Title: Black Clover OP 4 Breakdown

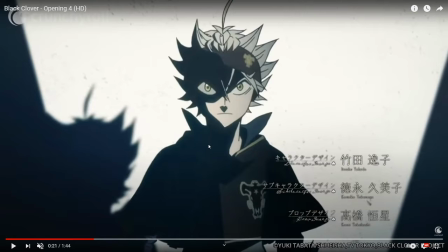There's no real meaning to these, except for maybe this shot here that I paused on, because the site that's in shadow for Asta is the side that takes his demon form. It's what's common throughout all of the openings. The side that's always in shadow is the side that he takes his demon form on.
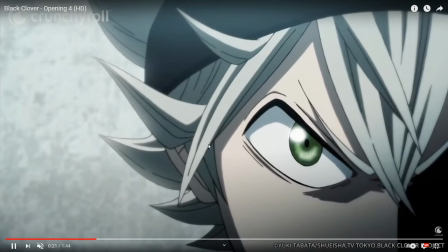So that's just kind of a cool little Easter egg. Up until they do this.
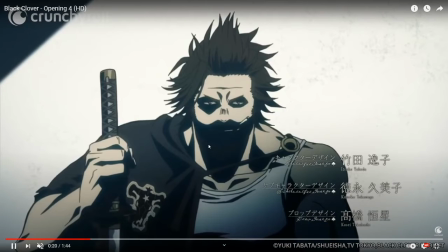So we have Asta here,
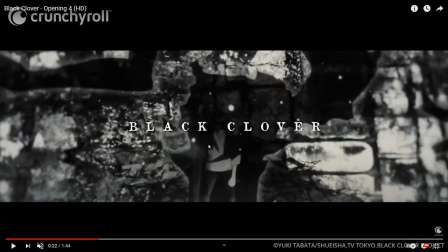and then we transition to a close-up, and then we get this very, very split shot.
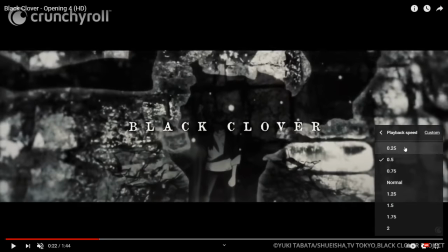It's like a couple of frames. I'm actually going to move my playback speed to 0.25.
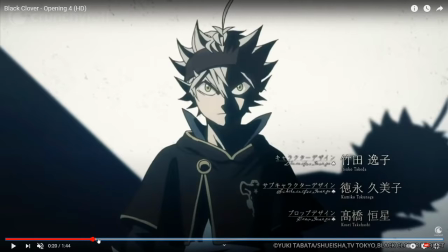I thought I was going to be fine with 0.5 because of how little there is with this OP.
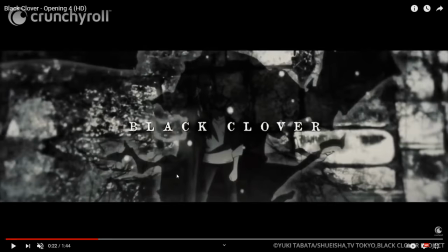However, I really wanted to point out just kind of like this shot here.
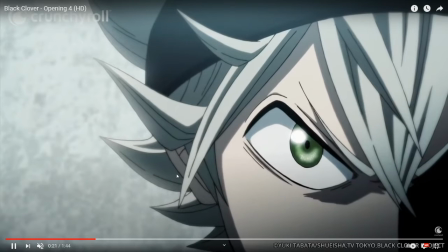I know I keep rewinding it because it's so hard to nail it.
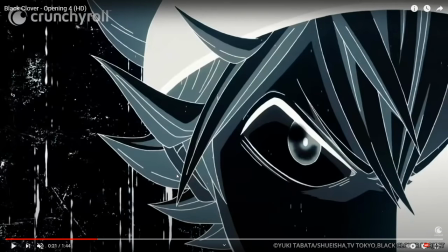So we've got contrast, once again, the left side is in shadow, kind of showing his demonic side.
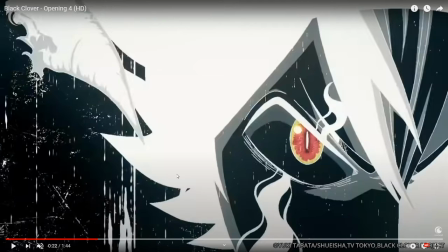And then right here, we got the red eye, emphasizing this is the precursor. His demon side does not show up in this arc, it shows up in the next one. So this kind of foreshadows his change just slightly, which is super cool.
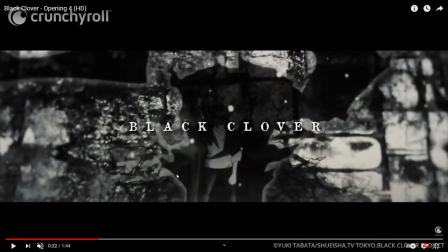I like what they did in this OP. And even here, like we're getting to show like the demon that's resting within him.
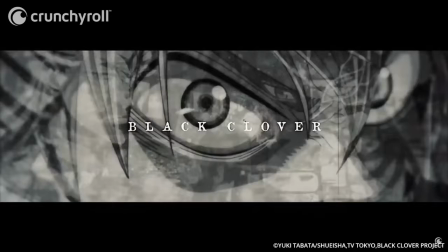So that's really cool. We have
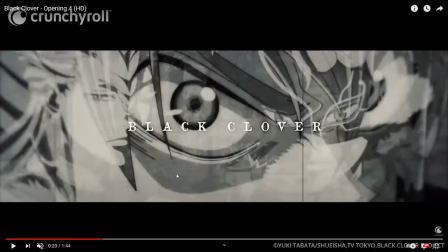Lit, looks like in front, along with Nozel off to the left,
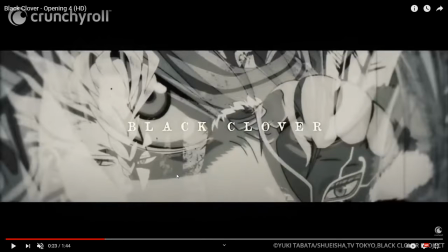and we've got Vengeance off to the right here.
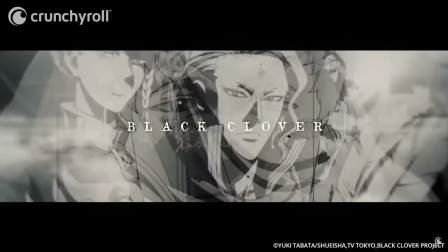We've got Fuegoleon in the center, Charlotte on the left,
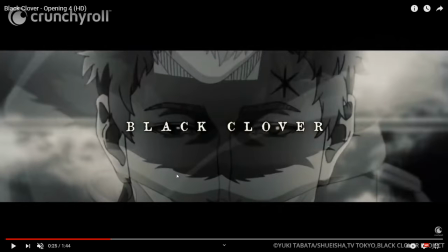and then we've got here in the center, it is Julius Novochrono.
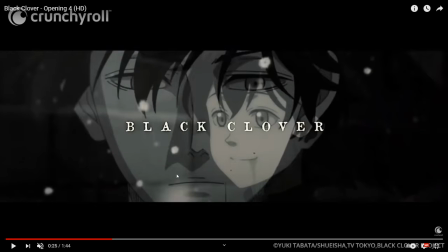Then we got Yuno, and then what's really cool is in the background there's his younger self. So this OP, they do a lot of like little things.
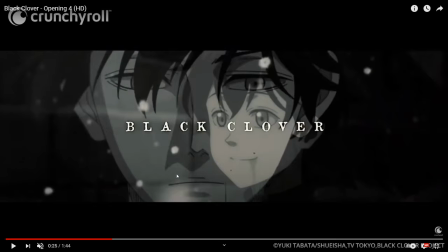Like I've said, there's not a lot of detail, as in like there's not a lot of analysis with this video. They just include a lot of really cool visuals that I enjoy a lot in this OP.
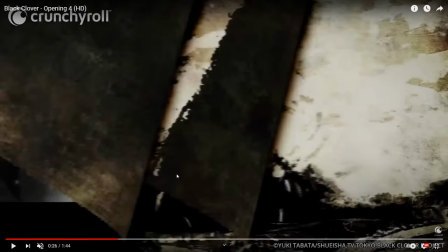So we have looking down, and then he's looking up, kind of in remembrance of the promise that he and Asta made.
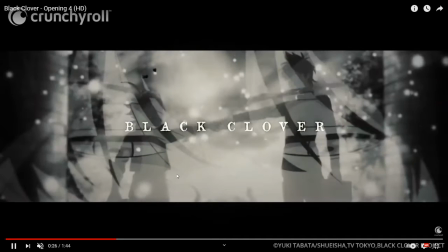There's Asta's broken teeth, and they're doing the fist pump.
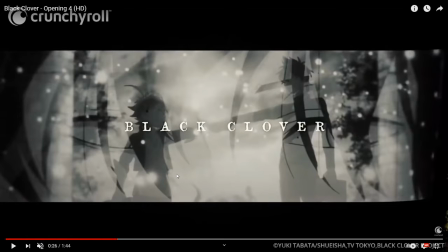It's in almost every single OP, and it's almost in every single ending as well, more or less.
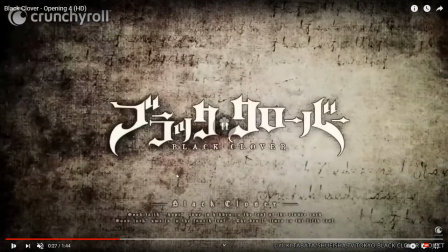Um, we get a brief shot of the skull. I'm not gonna rewind it.
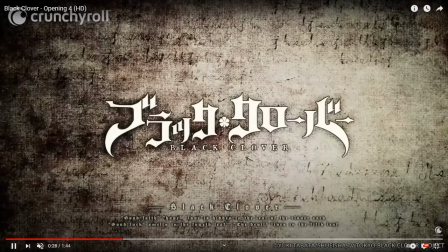You pretty much know what the skull is. Then we've got the Black Clover.
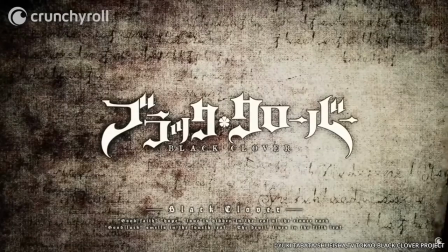Now, since I'm using the Crunchyroll French version, it's going to give me a French chapter
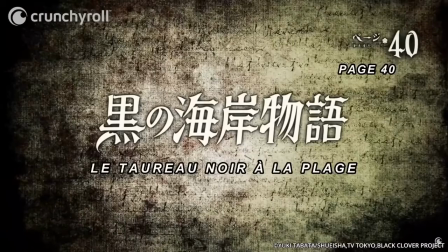that I have no clue what that means because I don't speak French.
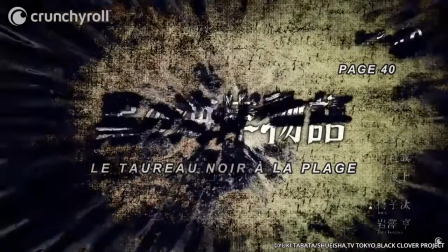Anyways, we're gonna move on.
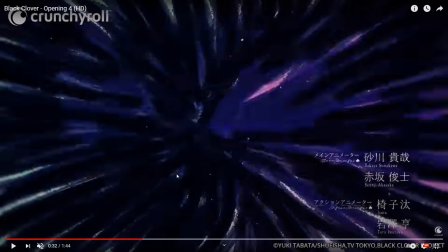Get this really kind of cool dark and and very mysterious transition.
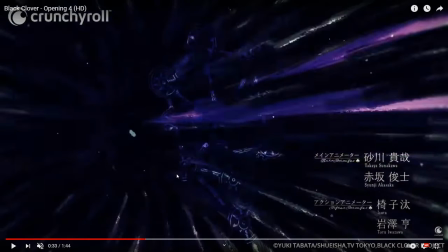And coming is the Tree of Life where they put all the stones in.
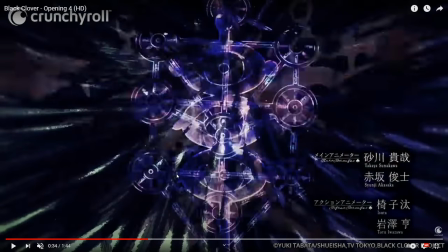So that's really, really cool. And you get flashes of the symbol of the Eye of the Midnight Sun kind of flashing on top of it.
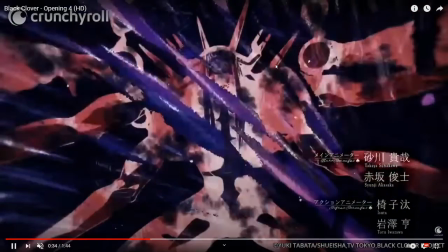So that's even really cool there. Like right there. And we get this form.
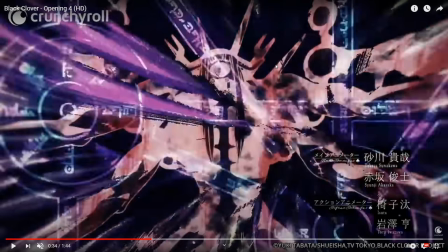We get like a demon form right there. So there's a lot that's hinted at this OP that isn't really shown.
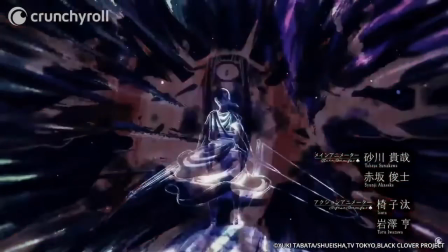So we're gonna just move on. We got Licht right here.
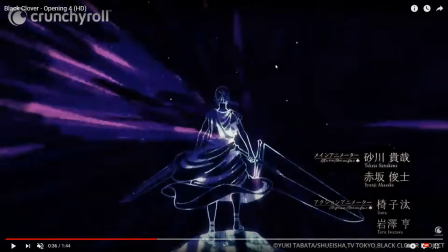He's actually holding both of his swords, which is also really cool.